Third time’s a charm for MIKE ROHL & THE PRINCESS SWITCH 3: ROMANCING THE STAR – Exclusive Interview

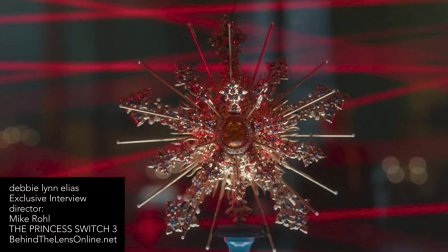(4:32)
And, of course, it's all multicolored, so the gemstones give you that prismatic effect. But it also, all of the colors in that ornament bring in your primary colors for Fiona, Stacey, and Margaret.
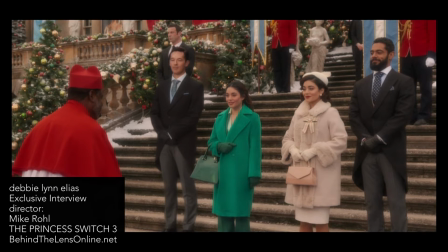(4:47)
Hey, I'm glad you did.
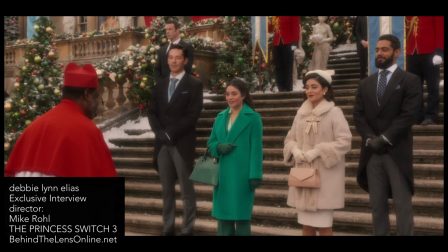(4:54)
My collaborative partners went a little deeper than I thought. Good eye, good touch there.
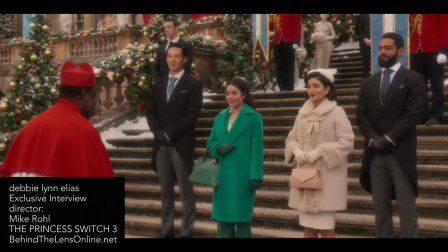(4:59)
I didn't even notice that. Oh, my God, because we've got Fiona, who is predominantly in red and black.
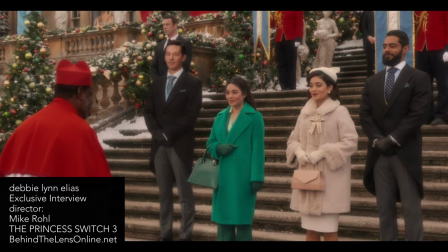(5:05)
Stacey is wearing her Christmas greens or her United States kind of sweaty blues.
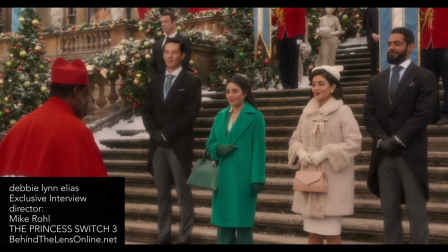(5:13)
Margaret is always in gold and white and then some blush pinks to give her a little bit of color.
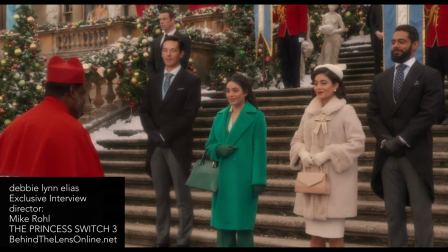(5:20)
And then the palace, the main room in the palace that we spend time in is that drawing room
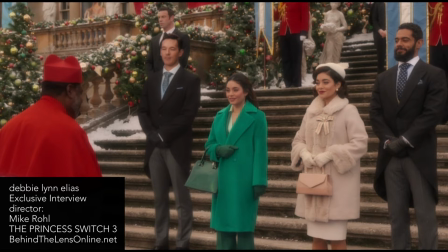(5:26)
or sitting room that has the red brocade wallpaper happening in it.
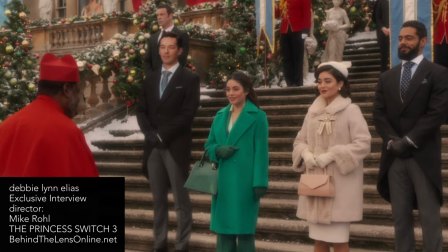(5:31)
So it's the colors of the three girls that really come together in that star.
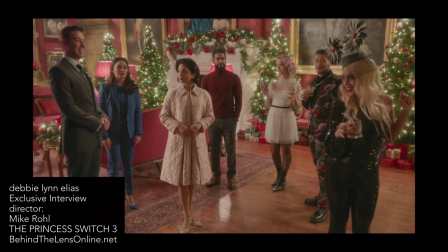(5:38)
I just thought that was just so cool. That's great, yeah. Detail.
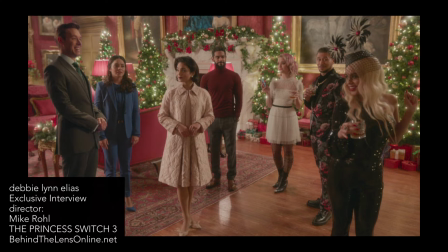(5:45)
Now, throughout the construction of this film, I love the way this time Fiona gets to shine.
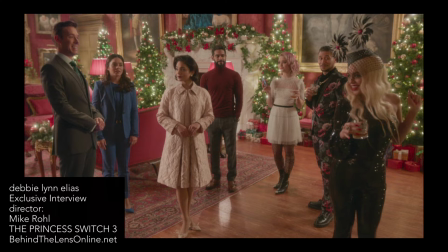(5:52)
And we get redemption happening here.
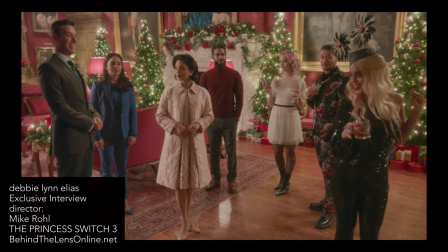(5:55)
We get family coming together, and I really love the way this trilogy is capped off.
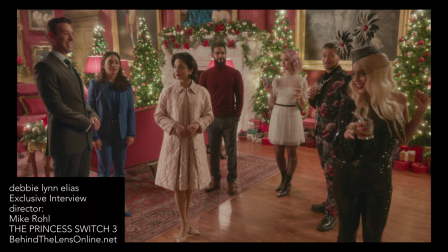(6:01)
Hopefully, maybe we'll get a Switched Four, but what you also do with these setups,
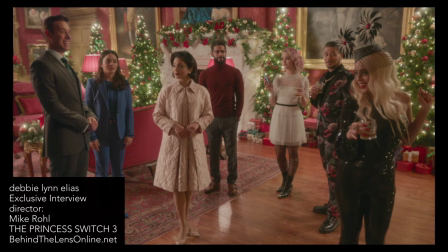(6:07)
you pay great homage to Entrapment and
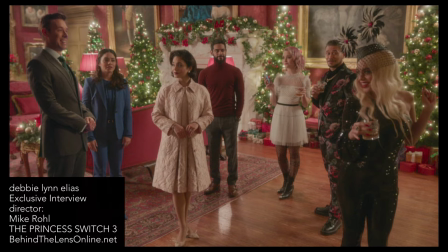(6:12)
Oceans 12 and 13 and Vincent Casale's character of Francois the Fox,
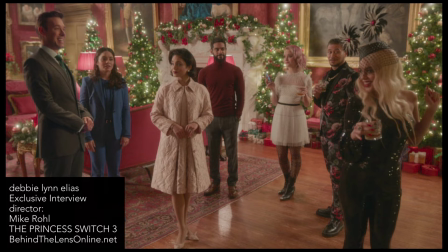(6:18)
and you've got the nods to Cruella de Vil with the Dalmatian in the fur coat.
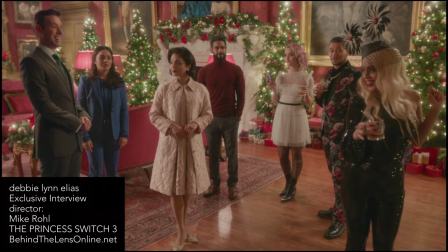(6:23)
You have these great little nods, and then even in your score, and you've got new composers this time,
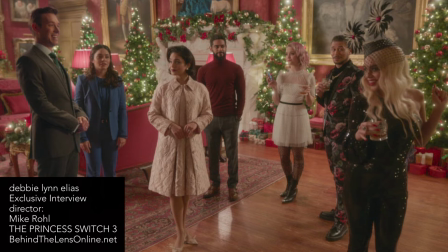(6:30)
they really pick up on the heist while we're going through the lasers, and we get that same little French kind of musical
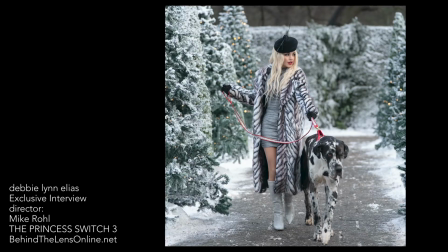(6:39)
notes that we heard with Casale's character in the Oceans films.
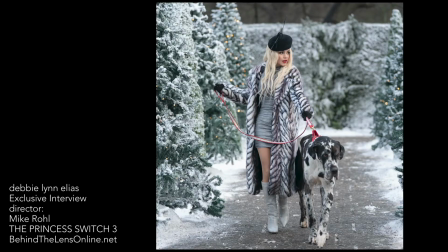(6:43)
And I love all of these little details and these little homages that you bring in.
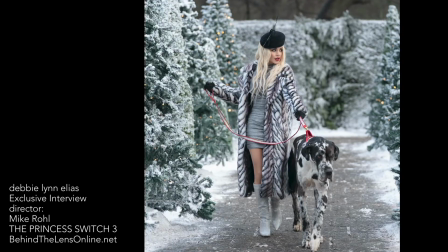(6:50)
Yeah, I mean, it was definitely when we brought in the thriller element to it that, you
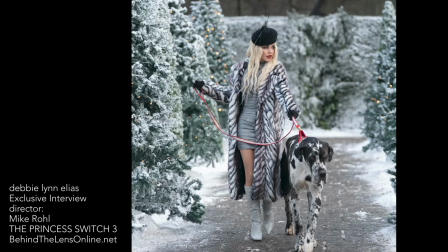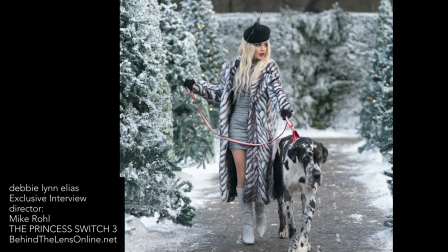(7:06)
know, try to mix it together and stuff like that. So I'm glad you were able to see those sorts of things because, yes,
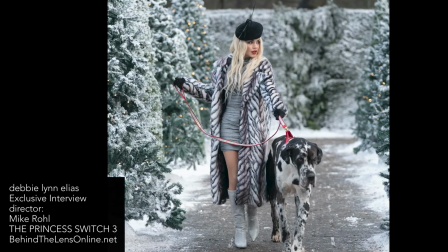(7:13)
Cruella was always kind of our go-to in KS2.
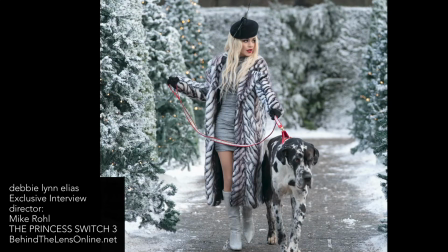(7:20)
Yes. We always knew that she could sort of
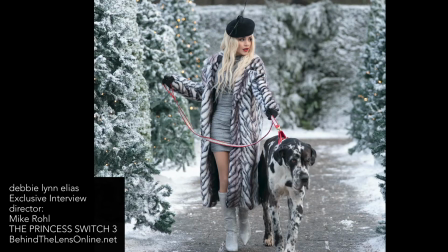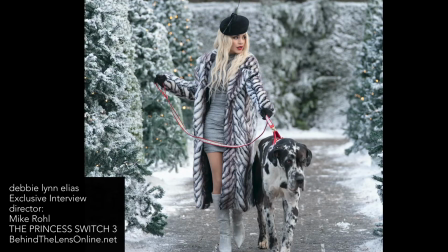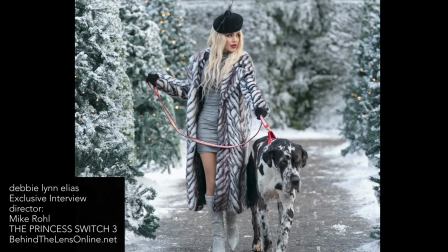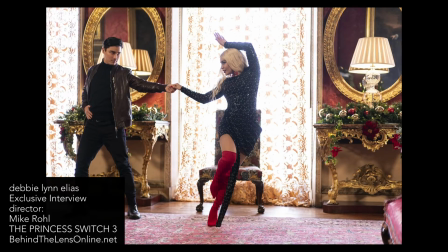(7:39)
make it slow motion. Uh-huh.
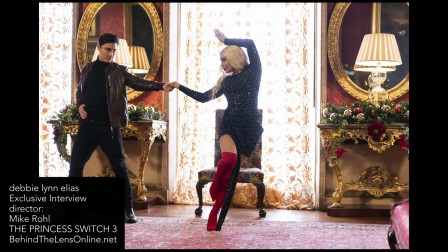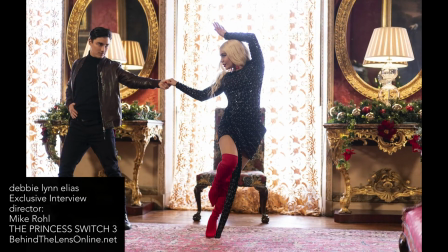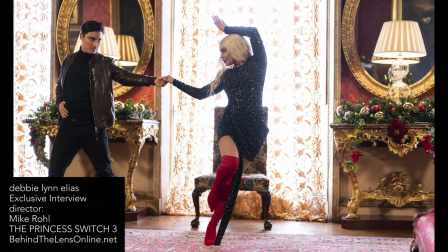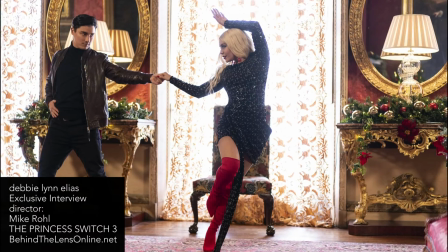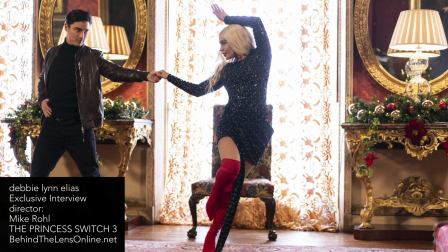(8:16)
And you do that so well from a visual, tonal standpoint,
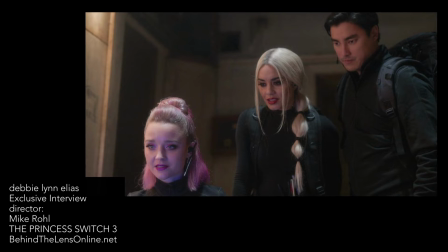(8:20)
but also emotionally. and with the new characters you bring in.